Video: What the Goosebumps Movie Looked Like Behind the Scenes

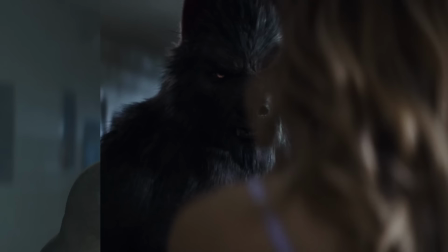Goosebumps is an amazing film, but if you take away the special effects and CGI, it looks much different.
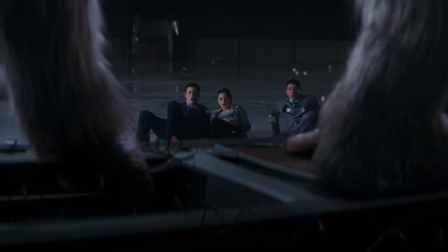For example, when Zach Champ and Hannah are fighting the abominable snowman, it's pretty intense.
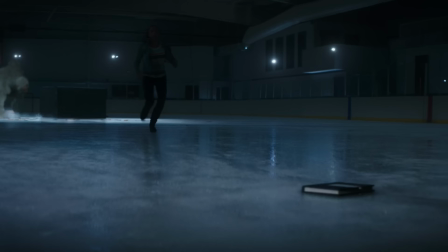However, if you remove the effects, this is what the scene actually looks like.
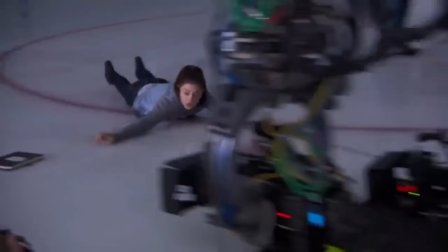To get the shot of Hannah sliding, the crew had to connect the actress to a rope and pull her across the ice.
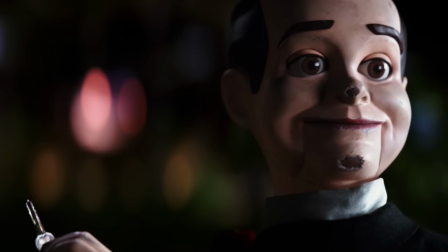The main villain of the Goosebumps movie is Slappy, but how did they bring this living dummy to life?
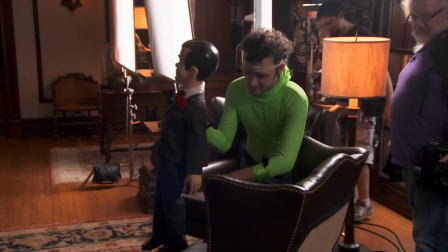Well, the production crew actually made a real ventriloquist dummy that was controlled by a puppeteer named Avery Jones.
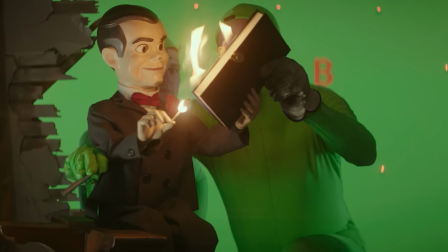To erase Avery, he had to wear a green bodysuit. This made it easier for the post-production team to remove the puppeteer from all the scenes where he was visible.
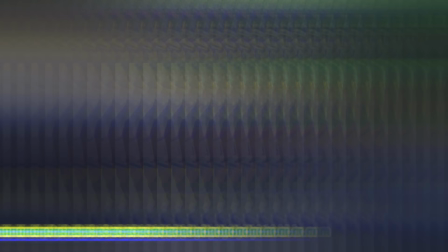In some cases, a second person was needed to move Slappy. Not only were there two puppeteers on set, but there were also two versions of Slappy.
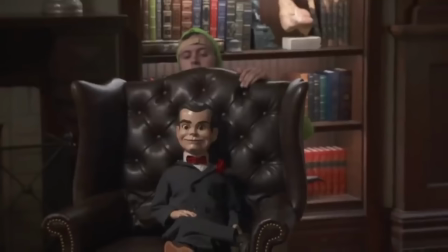This second Slappy wasn't a real ventriloquist doll. It was more like a statue. It never appeared in the movie.
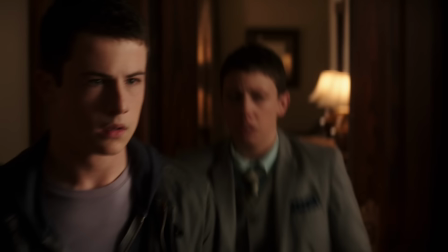It was just a stand-in that the crew could use to get the lighting right.
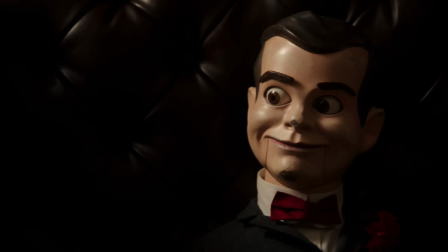Once the lights were perfect, the second Slappy would be taken out and the real Ventilquist Dummy Slappy was brought in. In some cases, like with Slappy is Walking, the living dummy is 100% computer generated.
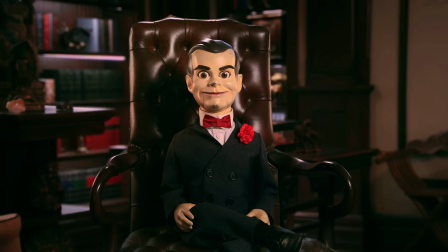If you look closely, you can tell when there's a real Slappy doll on camera and when he's CG.
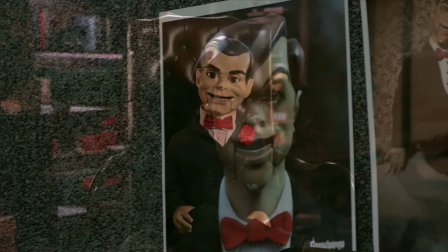Also, it's worth mentioning that the first design of the movie Slappy was much different.
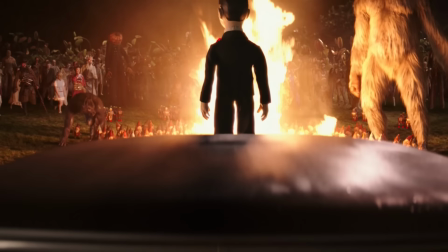He looked a bit more edgy, but I'm glad they didn't use this design. What about the other Goosebumps monsters?
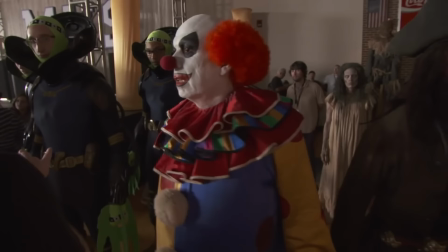How were they brought to life? Well, many of them were really in front of the camera.
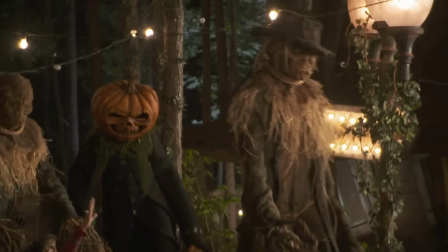Creatures like Murder the Clown, the Haunted Mask, even the Scarecrow and the Pumpkin Head were all practical effects and just used really good makeup,
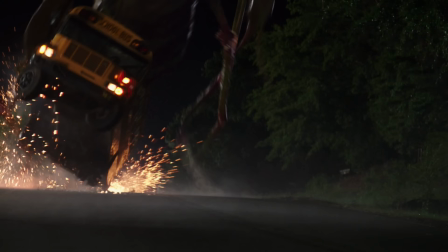costumes, and actors to bring them to life. However, some other monsters required a bit more work.
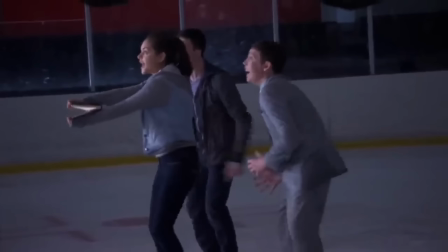The Abominable Snowman was 100% CGI, and a lot of times there would be nothing on set for the actors to react to.
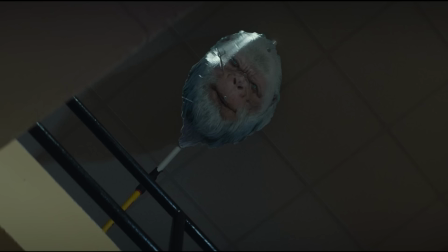However, sometimes the filmmakers would use a balloon with the snowman's face to show where the monster was supposed to be.
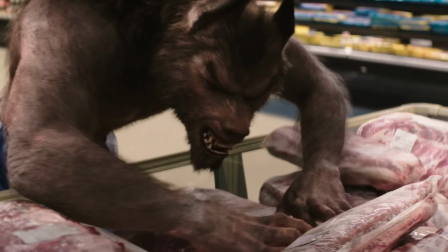Likewise, the werewolf was another monster that was all CGI for the most part.
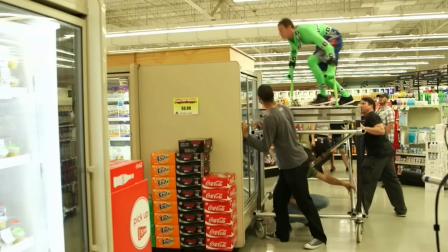Sometimes a stunt person would wear a green bodysuit and use walking sticks to imitate how a werewolf would run.
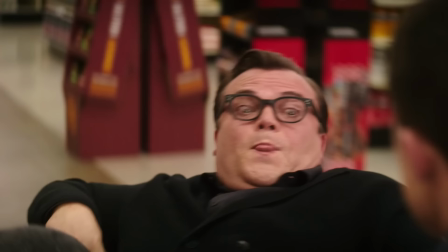This provided the visual effects team with a reference to work off of and it also gave the actors something to interact with.
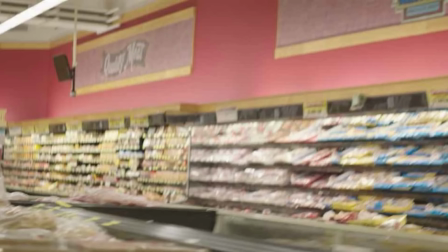However, there were other werewolf scenes where nothing was there and the monster was added in later.
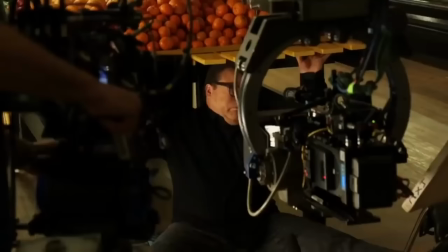The scene where R.L. Stine, who's played by Jack Black, is hiding from the werewolf used a lot of visual effects.
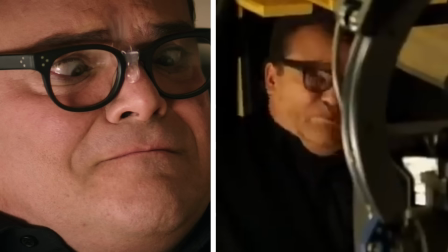Not only was there no werewolf, but the spit that falls onto Stein's face was also computer generated.
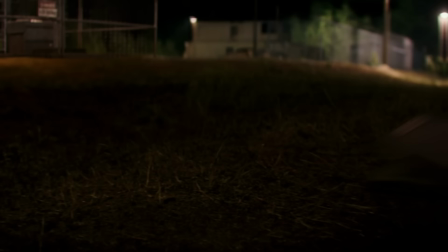I always assumed they used a real prop for the spit, but it does make the unedited footage of Jack Black pretty funny to watch.
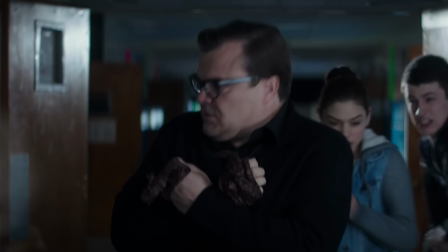Another monster that was CG'd in after filming was the plants. However, seeing how the cast and crew filmed those scenes is kind of interesting.
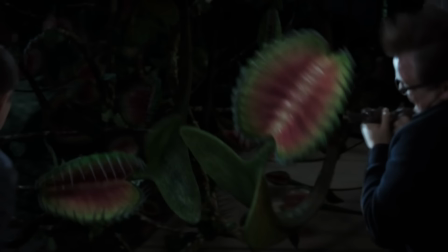During the scene where the monsters attacked the school, Zack and Stein beat up the killer plants.
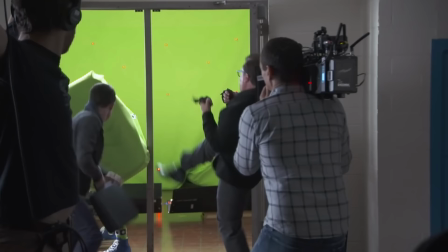However, on set, the actors just had to beat up a big green cushion held by a crew member.
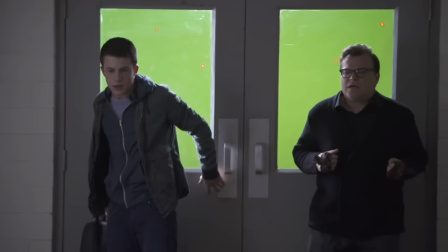If they just had the actors swing at the air, the scene would look weird even after adding in the evil plants.
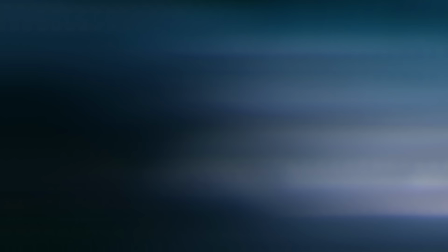Since the actors hits didn't have any impact. By having them smack the cushion, it made it appear like the characters were hitting the monster.
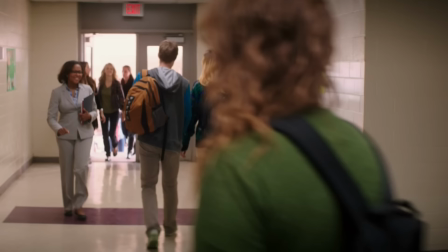One of my favorite scenes in the whole movie is at the end when the real R.L. Stine makes an appearance.
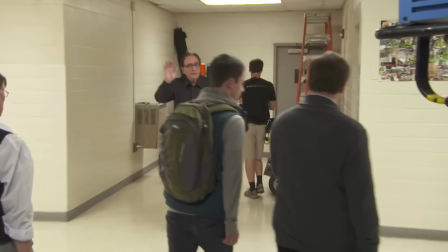However, a lot more gets revealed when you look at the scene from a different angle.
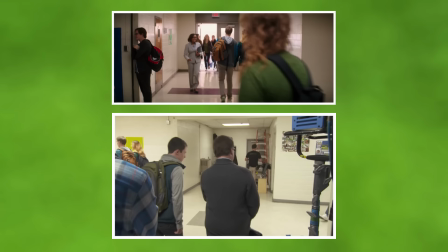A crew member is standing in the hall that Stine walks out of and there are two students on the other end waiting for their cue to walk out.
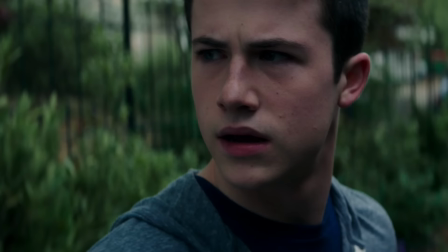It's nothing crazy, but it is interesting seeing what a movie looks like when you rotate the camera.
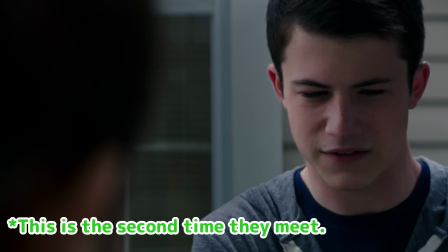Another example of this is when Zach and Hannah first meet. If you pull back the camera just a bit, you can see a big white board below Zach.
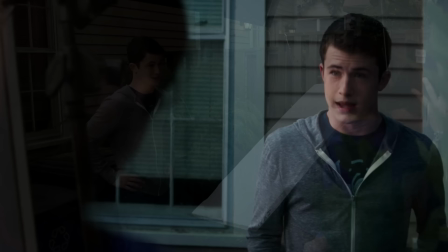This is a trick movie makers use. The white light that reflects from the board helps brighten the actor's face so they show up better on camera.
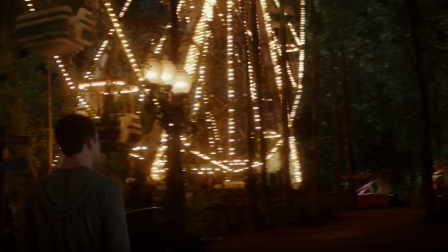Now here's something really interesting. The amusement park Zach and Hannah go to was sort of real and sort of fake.
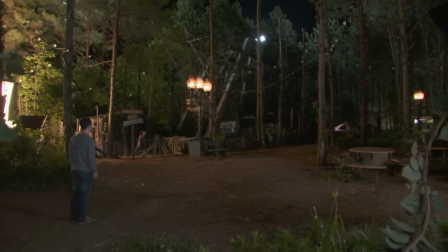They filmed the scene outdoors and built a real park set. However, they only made half of the Ferris wheel.
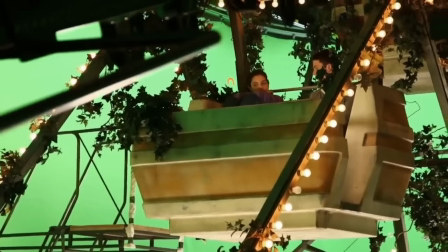This was to cut down on the workload and save some money. So then how did they film the shots of Zack and Hannah on top of the ride?
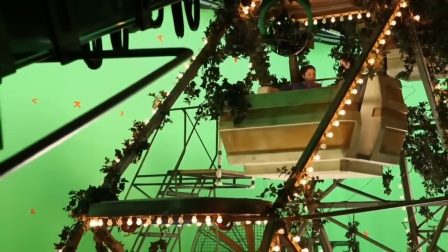That was all shot in a green screen studio. The crew built just a section of the Ferris wheel for the scenes where the characters are sitting inside the cart.